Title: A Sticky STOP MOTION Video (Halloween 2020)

I'm going to be putting a few Halloween animations on the channel during the rest of October and I've called this one Stick or Treat.
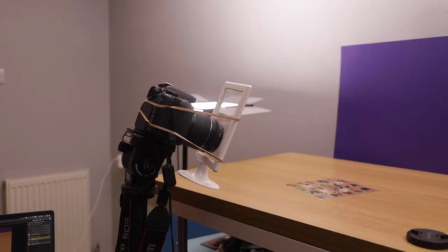As well as being sticky, this week's video was pretty tricky too, for several reasons which I'm going to outline and explain for you right now.
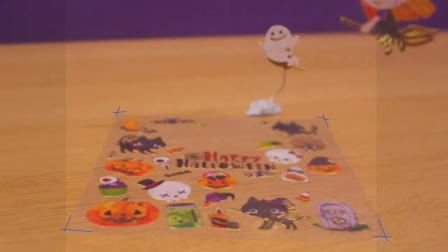0:25 So first of all I wanted my animation to loop and I decided that the element that would create the loop would be a sticker that comes back into frame and then sticks onto the lens of the camera.
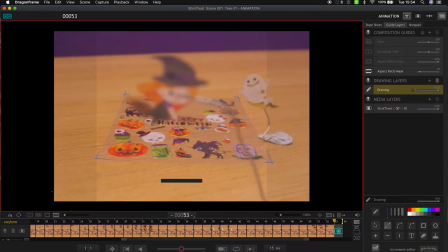0:37 However, you don't want to stick a sticker directly onto the lens of your camera because, well, it's gonna damage the surface. There's no way that you'd be able to get the sticky residue off and to be honest it's not really worth the risk even if you've got a little filter on there. I still didn't want to stick something directly onto my lens so I had to figure out what could I put in front of the camera to stick the sticker on instead. Now my first thought was glass but glass is heavy and I didn't have a small enough piece or anything to hold it up that I thought was good.
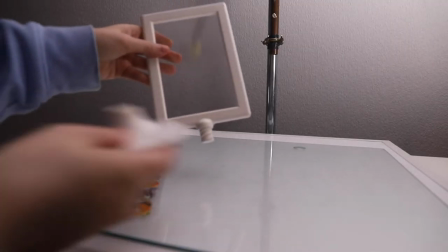1:08 But instead I found these photo frames that have a plastic window
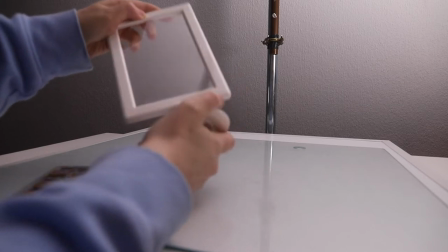1:14 and I managed to secure one around my camera using just two elastic bands and this seemed to hold it nicely flat against the lens.
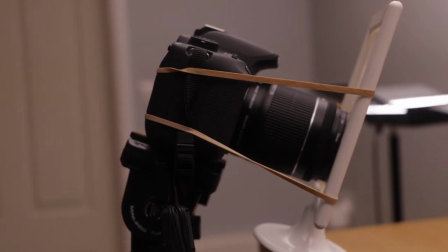1:23 Now you might think why didn't you just put it on the table in front of the camera and the reason why is you can't get a clean enough shot. It warps the lens slightly and also it creates reflections.
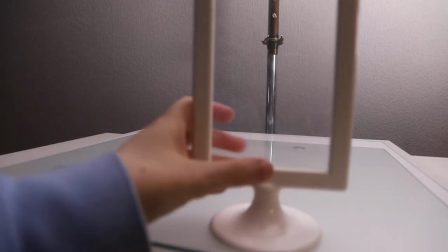1:36 Reflections from my body behind the camera as well as reflections from anything I was animating in front of the camera.
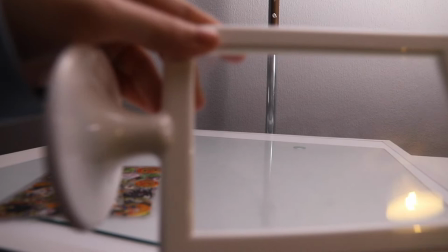1:43 So putting it directly in front of the lens and securing it with elastic bands was the best way to do this and I feel like it worked really well.
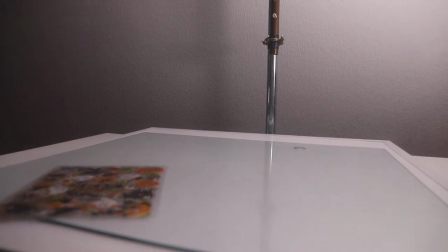1:51 Until I told you that that is what I had done, I bet you didn't even notice in the animation that there was anything in front of the camera at all. There were several other elements to this animation that were tricky as well. One of them was securing the stickers down onto the table.
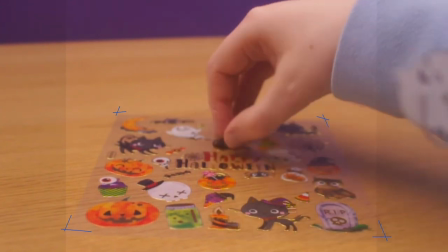2:06 You'll notice that they're on a transparent plastic, so putting any sort of sticky tack underneath would show through and that would be a nightmare to correct.
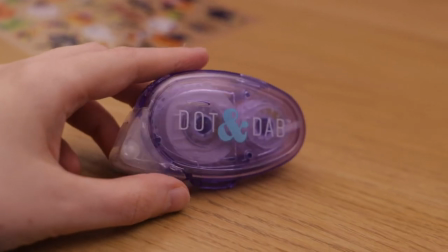2:15 So instead I had this glue dispenser. It's like a roller and you just pull it along and it releases a little bit of sticky residue. And so I just applied a little bit of that on the underside of the sticker sheet, behind stickers that I wasn't going to be removing.
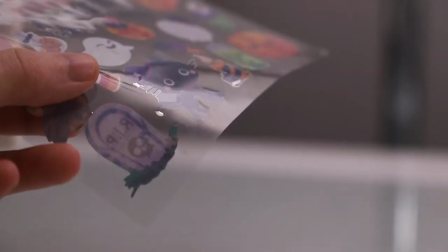2:29 And then I put that down on the table, it kept that sheet really steady, and it meant that there was nothing to clean up because you couldn't see it. So animating semi-transparent stickers was tricky for two other reasons as well.
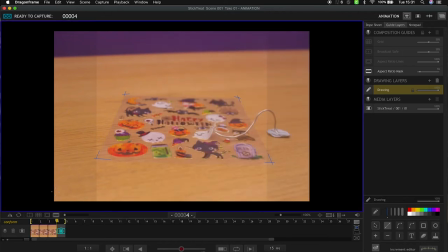2:42 First of all, you need to rig them, and the wire would show through this sticker. so in the rig removal process I also
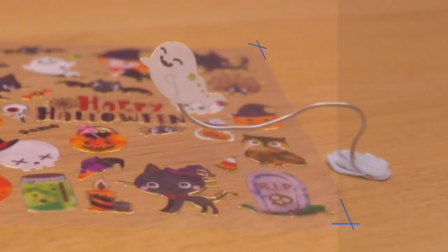2:48 had to clean up the artwork on the sticker because you had this little bit of wire showing through. It was not too difficult to correct but it was just an annoying thing to have to do as well.
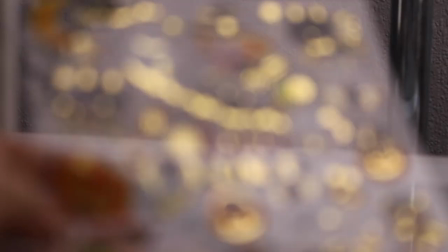3:00 And the second thing was reflections. You'll notice that because the stickers are all shiny and they are
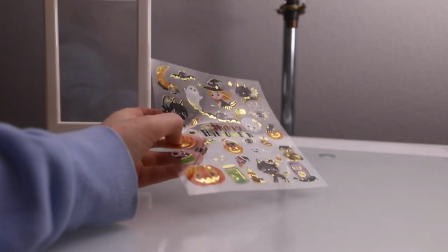3:07 on this plastic backing that they're reflecting themselves in the sheet.
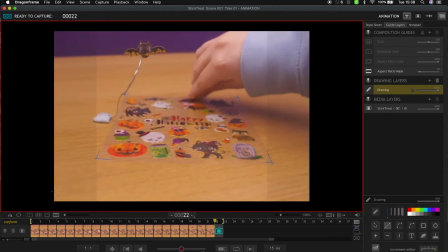3:13 But that's not all that's getting reflected. The rig is also getting reflected so there's the wire and the white tack
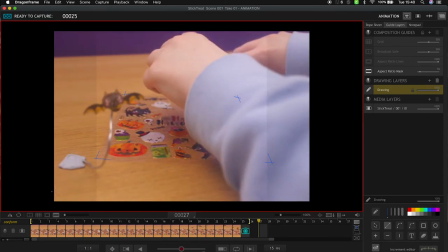3:20 in certain places is casting a reflection onto the sheet of stickers.
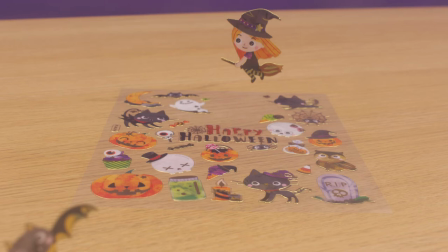3:26 So during the rig removal process I also had to be careful to remove the reflection that I didn't want but to keep the
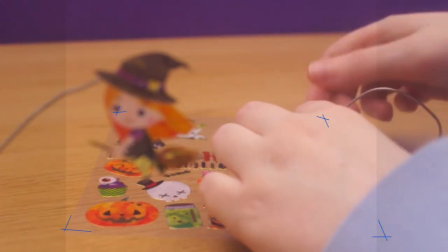3:33 reflection of the sticker because I wanted it to look as real as possible and the stickers were casting a reflection themselves.